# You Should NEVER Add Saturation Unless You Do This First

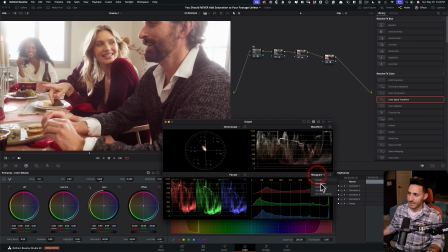So let's change this to parade and let's change this to histogram, what is set to, and I'm going to take these and do before and after, and this is your red, green, blue channel.
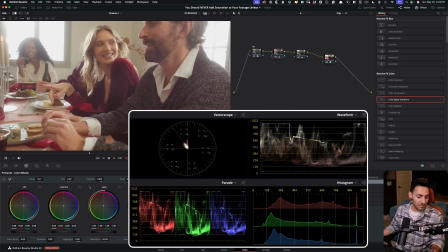Look at what's happening to it. We're expanding it. Now, if we do our beginner's version compared to ours, you're just seeing how much more natural our results are.
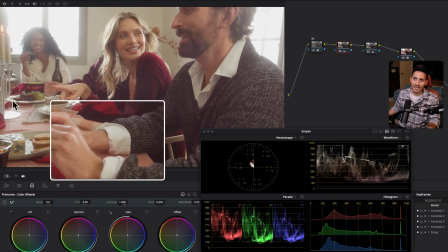All of a sudden, this is looking so muddy. I mean, this has like a little gunky yellow, whereas here, everything just feels like it was shot on film.
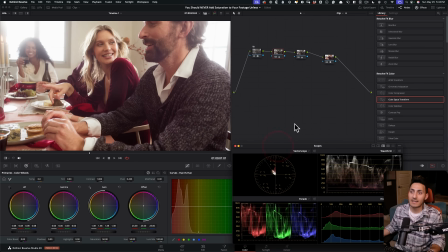It has such an unapologetic contrast without crushing anything.
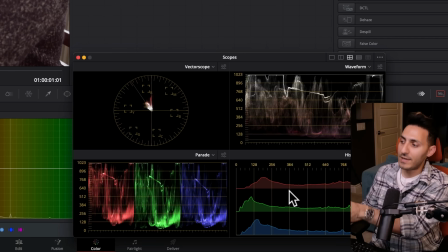I mean, here are the most important scopes that you would ever need, and just look at it. Nothing is being crushed.
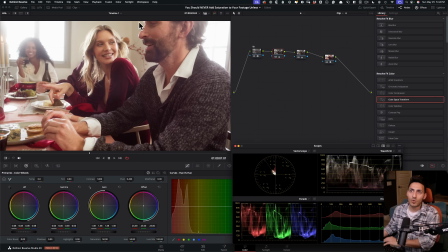Everything is protected. And we just got so much more life out of our image. The results speak for themselves, right?
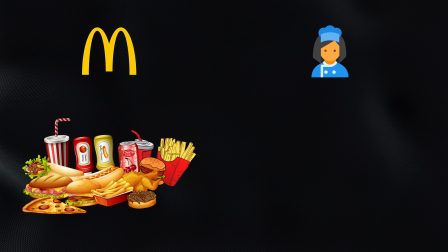The way I always look at it is like McDonald's versus my mom's home-cooked meal, right?
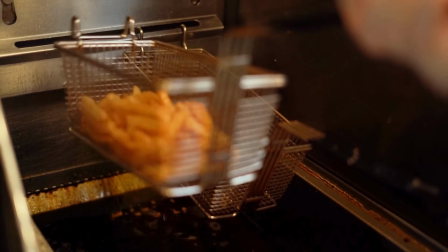One is just so overly processed and doesn't feel natural or real.
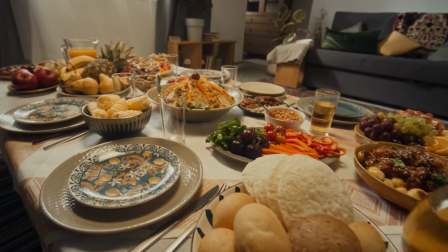The other is just to die for. But now let's shift gears and actually let me show you the one time when you must and need to add saturation. Let's check it out. And if you're enjoying the video so far, it will mean a lot if you can smash the like button, subscribe to the channel, hit the bell.
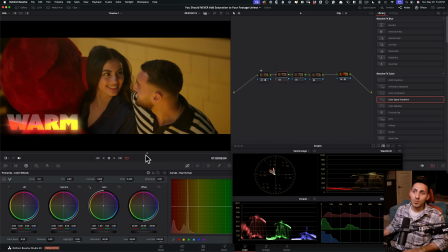Let's get back in. So now we're looking at this shot. It's just way too warm. And all of that warm tones are just embedded into our image. I mean, just look at the vector scope where it's living. So in order to pull that out, I'm gonna right click, I'm gonna change my gamma to linear, kill this.
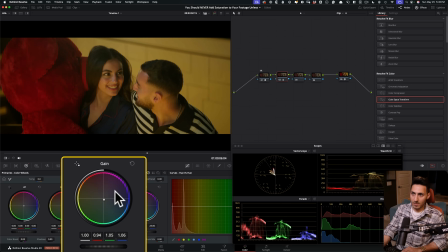And I'm just gonna go in my gain and I'm gonna start pulling it out. I'm just gonna go pretty aggressive. And I'm gonna go, I don't wanna lose and strip the personality out. So I'm gonna keep it somewhere around here.
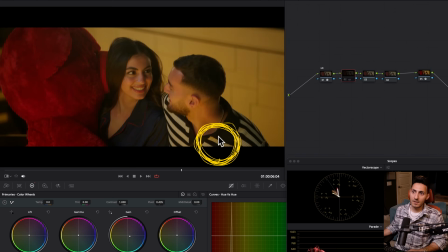You know what I'm looking at? I'm looking at the shirt. I'm looking at her hair, her eyebrows. I just want to get, I'm looking at the white. I want to get these colors in a ballpark, and I did it, like right here. We're getting in the crosshair. I don't want to overdo it. So this is where we're at. Now the problem is, look at our red.
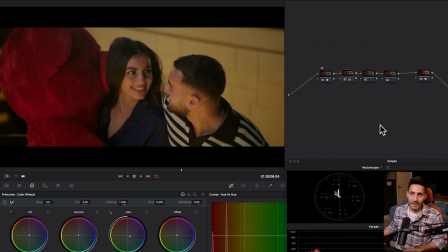We did suppress that. Why? Because this is a baked image, right? So yes, it's log, but still it's not raw.
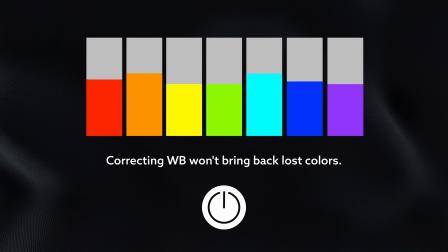So if it was done with the wrong white balance, and then when we correct the white balance, those colors that we pulled out, they're just basically gone.
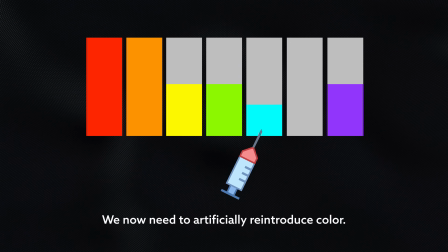They're not there. So now we have to artificially inject it, some color back in.
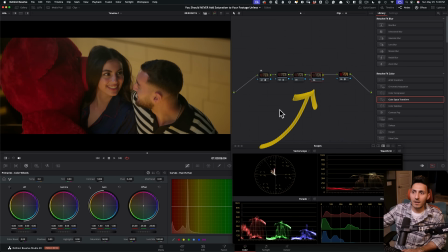So I'm gonna go here. I'm gonna go in my saturation. Now there's a billion better ways to do saturation, so I understand that if somebody's gonna comment and say, HSV, use this method, that method. I know, I have a whole toolkit where it even is better than HSV, but we're just gonna focus on a regular saturation control.
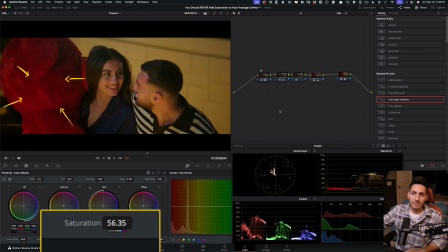Let's just go and crank it. All I'm looking at is my bear, and I wanna put it somewhere around here because I don't wanna do anything unrealistic.
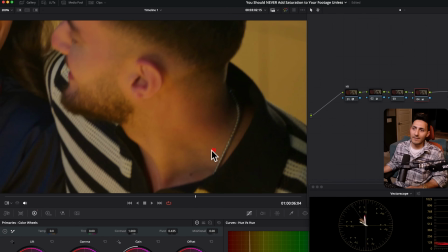Now the one problem that we're having here is right here.
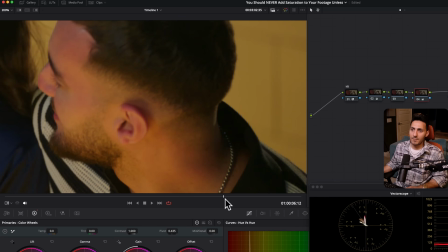I don't like how Zohair is picking up all this gunky green from the wall.
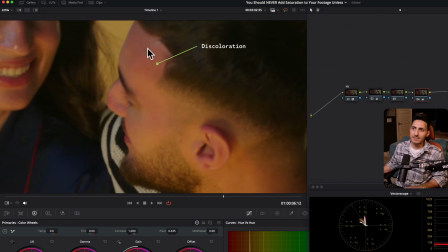And then what it's doing is that it's creating this discoloration. You see pink and like this.
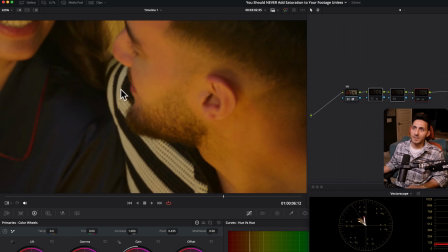Why? Because we were just pushing this image so far away from where it was living.
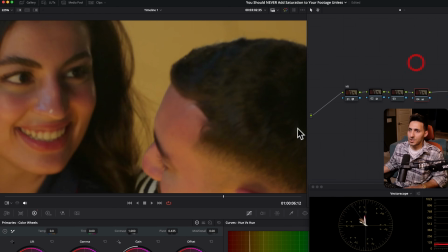So when we did that, it created this discoloration in the skin. So in order to cover that up, we're just gonna go in our hue versus hue.
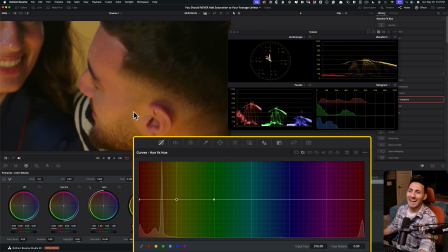I'm gonna take my yellow and I'm gonna start pulling this up. And I don't wanna do too much because I don't wanna change the color of the wall completely,
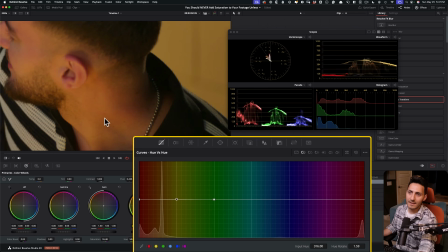but I'm just going to flip it to something like even this that just takes the edge off.
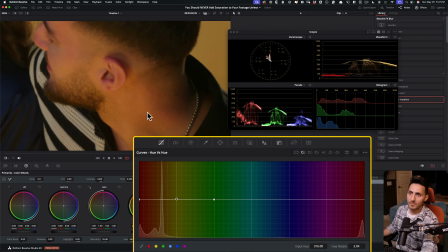Can I do a little bit more? I can do a little bit more. So this takes the edge off.
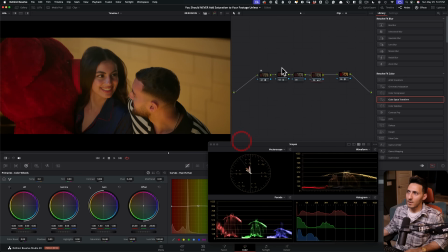And if I do before and after, this is where we are now. Okay, so if I take these and I do before and after, and now one of the things we're gonna do, once again, let's stretch that contrast, right?
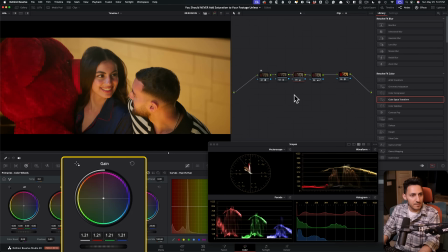So like, let's go in our gain, stretch it, go in our lift, pull it down,
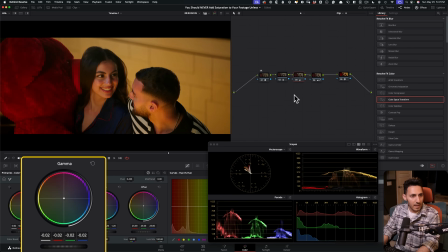gain, or what do we wanna do with our gamma? Maybe bring the gamma down to something like this. Gain, let's keep it somewhere around here. Let's bring the lift somewhere around here. Before and after, lifted it up quite a bit. So we go from here to here.